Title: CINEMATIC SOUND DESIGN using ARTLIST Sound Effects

In this video, we are talking about the power of using sound design in your videos. And not only using sound design, but how sound design can really change the look and feel of your videos.
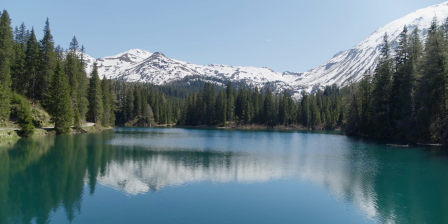[0:26]
So today we are using one scene, but with a completely different sound design in each example. Let's just start off with example 1.
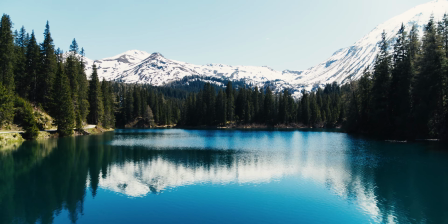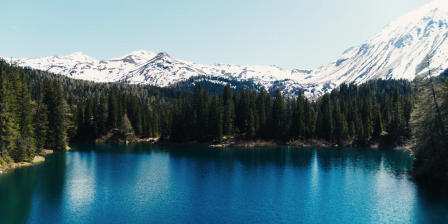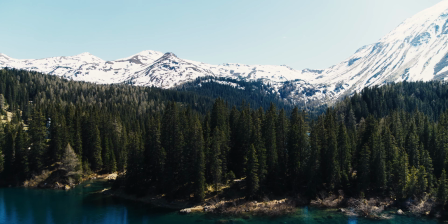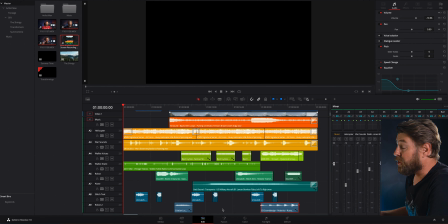[1:03]
So this first example is very Transformer inspired, like a Michael Bay movie.
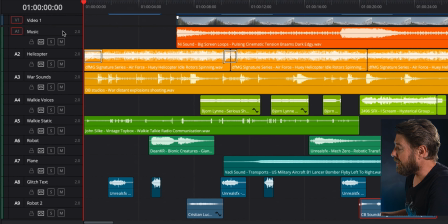[1:08]
I have also renamed each track. In this case, there are 9 separate tracks. And like this, it's easier to find the sound effects that you need to maybe adjust the volume of. Also, color coding is easier on the eye so that not everything, for example, looks blue.
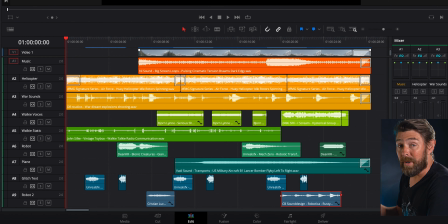[1:25]
So I do prefer to separate each track by colors as well.
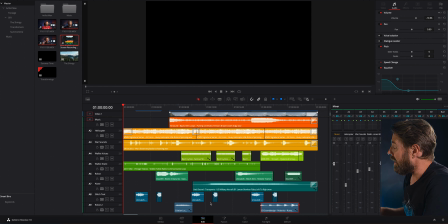[1:29]
But let's just break it down and see what I have added. I started off with a helicopter sound as I wanted this scene in the valley to look like it was a helicopter flying through it.
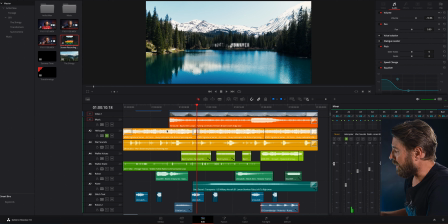[1:43]
On top of that, I also added, well, we can actually just switch on the glitch text effect.
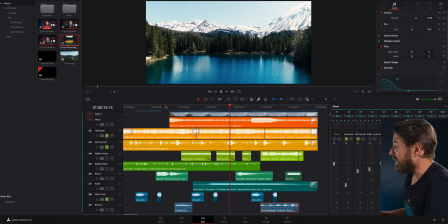[1:54]
And out. As there is war happening, I added a war sounds as well, like far away in the distance.
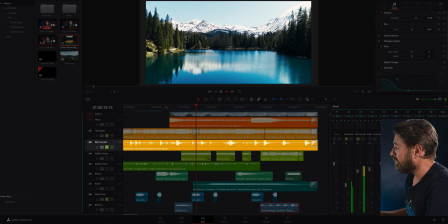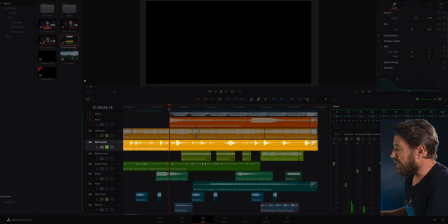[2:09]
I also added a walkie-talkie static.
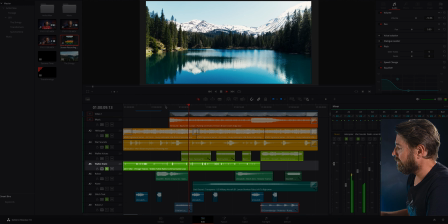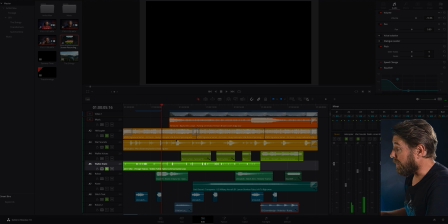[2:19]
Not only the static sound, but also the walkie voices.
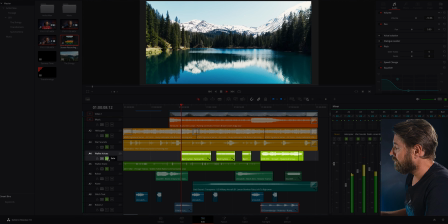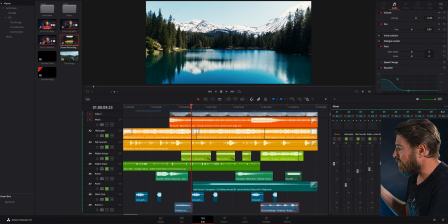[2:34]
I also wanted to have a richer sound, so I added also a plane flying over.
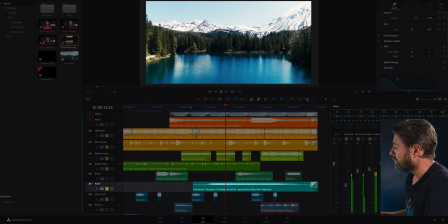Adding additional sounds in the same category can basically make the experience a bit richer.
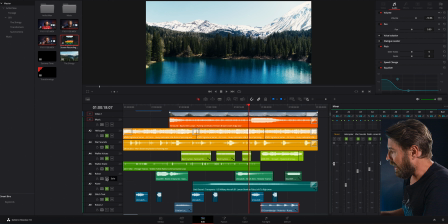[2:52]
Now let's add on the robot sounds. I have 2 tracks here, some machines, some talking.
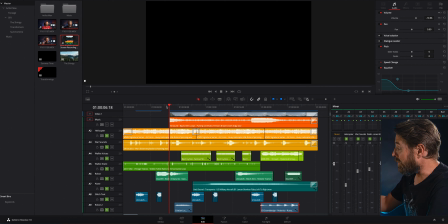[2:59]
I also added some robot steps and some screaming, so it kind of sounds like a robot is approaching a group of people and they're getting hysterical.
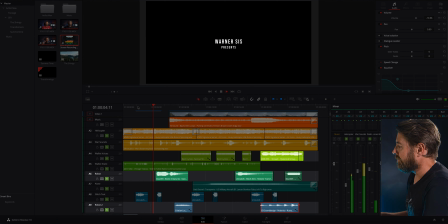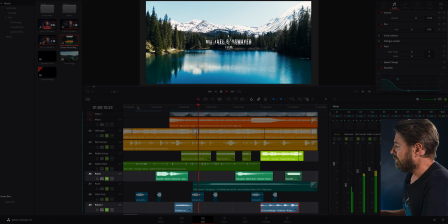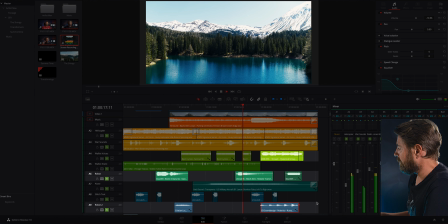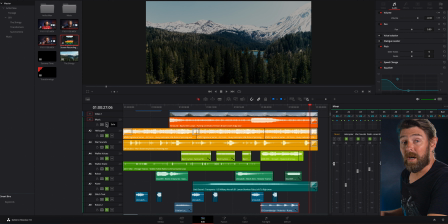Pretty cool. Now the last thing we are gonna add is, it's not music. This is a Brahm sound effect, which is very popular, especially the last 10 years. I love this sound. If you want to see another video that I explain what a Brahm and different sounds are, check out in this video right here. But let's listen to it with the Brahm as well.